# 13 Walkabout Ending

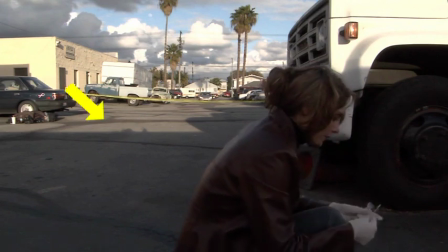[20:35]
So we did one more, and you can see me signaling up there on the left side to Jonathan to bring his car over,
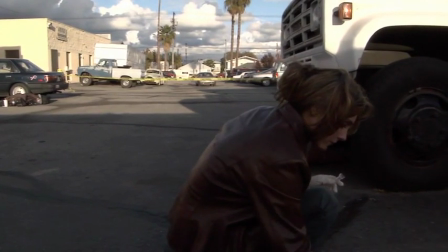[20:41]
where we went to a slightly lower angle to kind of make the police officers larger than life.
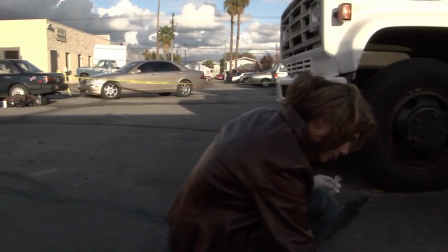[20:46]
And we also adjusted the blocking so that we can see Jonathan walking up to Tatiana,
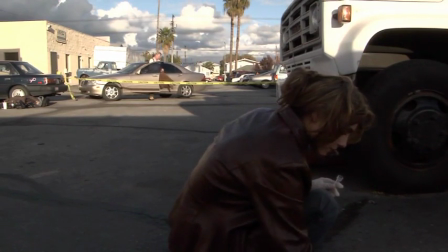[20:52]
and we had him put a CB radio in his hand as though essentially he's radioing back to headquarters about what's going on.
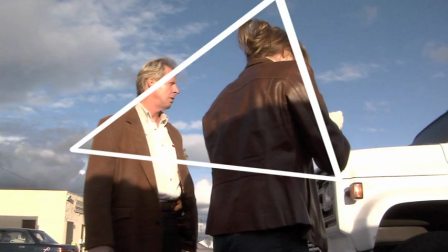[20:59]
Okay, so let's take a moment to talk about form. The form that their bodies are making with this particular type of blocking right here is called an upright triangle, which is actually a very powerful form that we've talked about before.
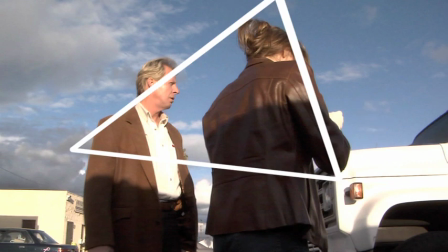[21:11]
They are framed on the left with the building and on the right with that truck, and they're being allowed to stand out against the sky in an upright triangle, as I've shown you. Now, we've talked about the upright triangle being a symbol of authority, a symbol of power,
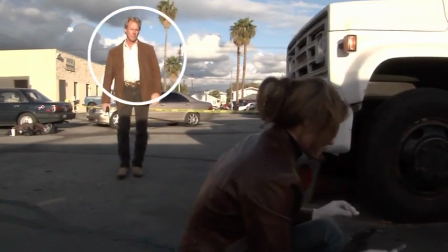[21:25]
and essentially when she gets up, she takes away the attention of that power from him.
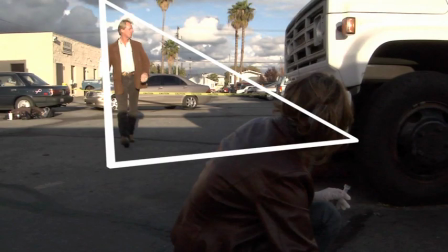[21:30]
When he was walking up, he had the power in the scene. He was the controlling dominant figure in the scene.
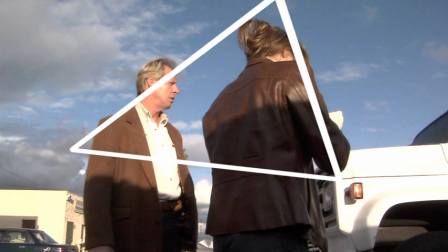[21:35]
She stands up, she takes the control of the scene away as she stands up, because she ends up taking the apex of the triangle.
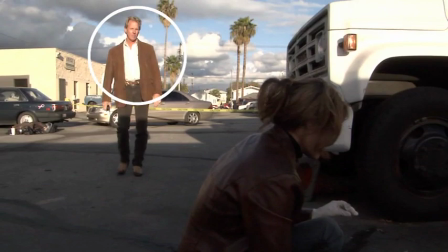[21:44]
Also, she's in motion, and any object that is in motion and occupying a greater part of the frame,
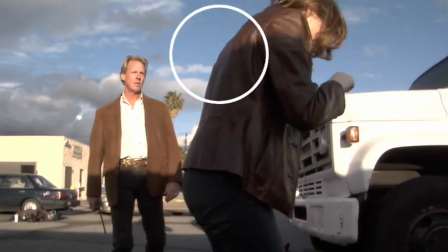[21:50]
which means he's in motion, but she's also in motion and she's taking up more of the frame,
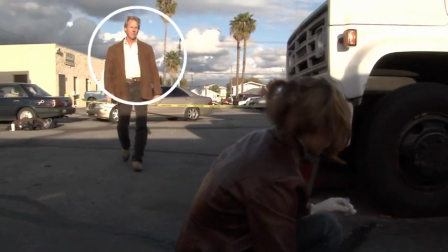[21:54]
is going to end up taking the attention away from the other object that our eyes had been fixed on for a while now.
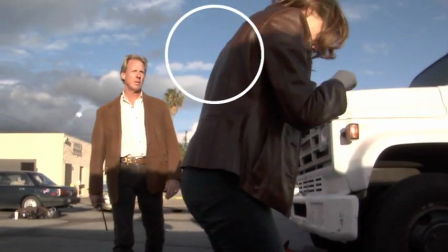[21:59]
So even though our eyes were fixed on Jonathan walking up, when she stands up, she's the larger object in the frame.
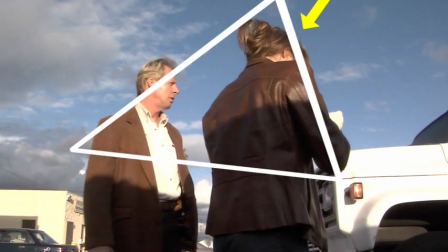[22:05]
She's going to take the attention of the audience away with her, away from him.
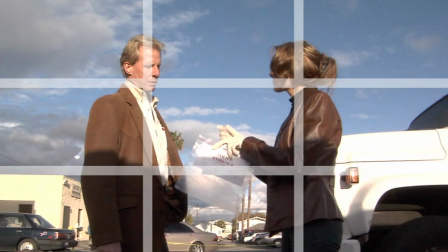[22:08]
However, when the blocking changes and she moves further down to the right, the shape that is created in the frame is that of a rectangle,
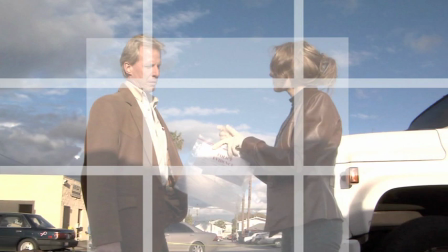[22:17]
and it is perfectly centered in the frame, and their positions are right along the law of thirds, which means that they're perfectly balanced. So it creates a perfectly balanced frame with no particular person taking the dominance in the form, in the shape on the screen.
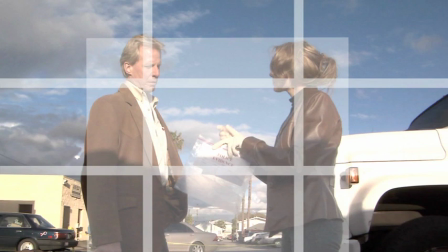[22:32]
However, what that allows us to do is to work with eye lines at this point and lighting.
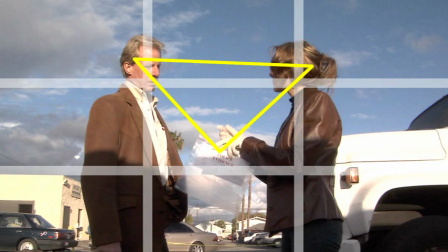[22:38]
So the eye line that is created in this shot goes from the brightest lit face on the screen, the brightest lit human face on the screen, then to any other human face on the screen, then to the brightest white object in the frame that is closest to the center, then to the brightest lit object, period.
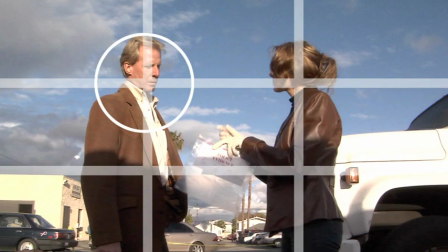[22:55]
So the audience will shift their look from Jonathan's face over to Tatiana, who's the other human being in the set, and then to the police evidence bag sticker, which is the white object that is closest to the center of the frame,
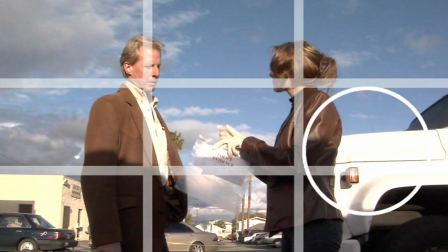[23:12]
and then over to that truck on the right, which is the brightest lit object in the frame that is not centered and not a person.
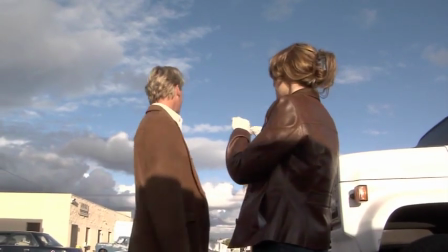[23:19]
And notice that the lower angle is really working for us here. It is pretty much isolated the police officers against the sky,
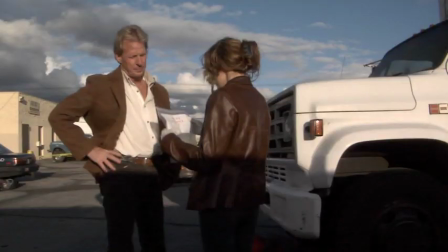[23:27]
which is a lot better than the last shot, where they were kind of mostly being combined with the background and the cars that are down there.
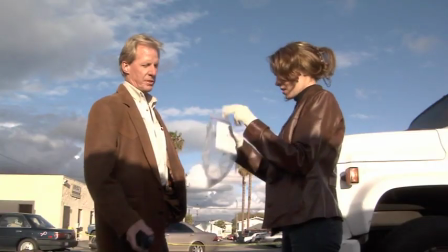[23:34]
This really kind of isolated them, separated them into the sky.
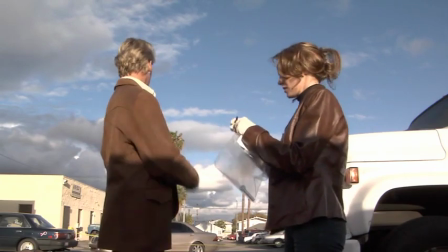[23:38]
But the only thing that we noticed is that when we were shooting subsequent shots after this, we had lost the sunlight because we were shooting this right around sunset.
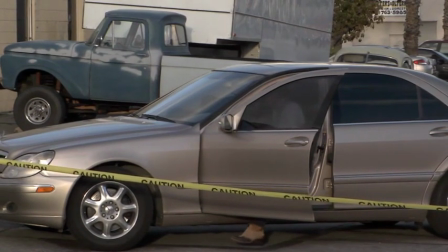[23:45]
So we figured we needed to go back and get another wide shot, another establishing shot of the action.
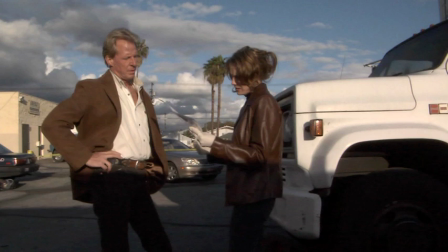[23:49]
This is the original wide shot that had a lot of sunlight in it, but it was actually at a higher angle.
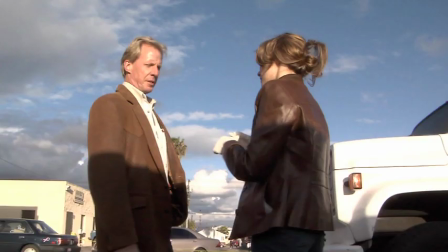[23:54]
And we scrapped that and shot another one at a lower angle, but it still had a lot of sunlight on it.
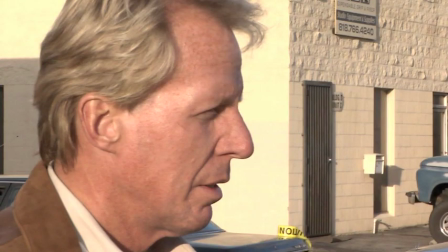[23:59]
Now see if this cuts with his shot. It does in this particular situation. However, when we go to the following shot, it will not cut anymore.
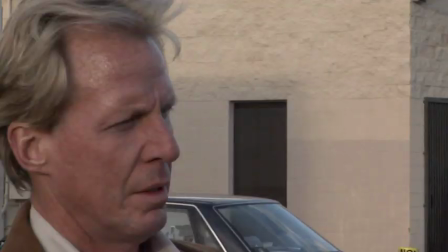[24:08]
So if we chose to use that particular take and not the one before, we would not be able to use that wide shot or this take.
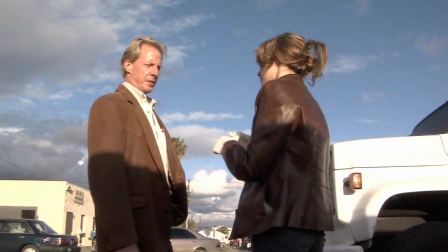[24:14]
So let's go back to this wide shot again, the sunlit wide shot from a lower angle. And let's try to go ahead and cut to his shot, that's fine.
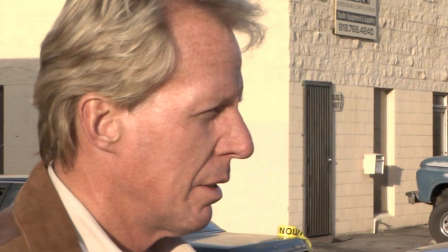[24:23]
We can cut to that particular sunlit shot. And let's use her shot.
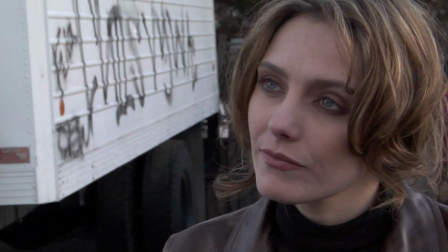[24:28]
It will not cut. She has a little bit of light on the right side of her hair, but it's not enough to duplicate the same type of effect as his light.
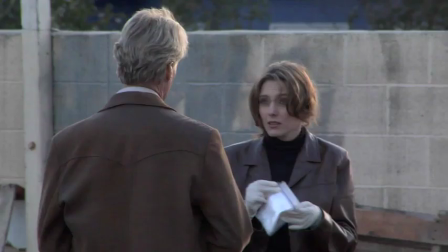[24:35]
And this shot right here, the reverse angle, the total reverse angle, does not feel like it's the same shot at all.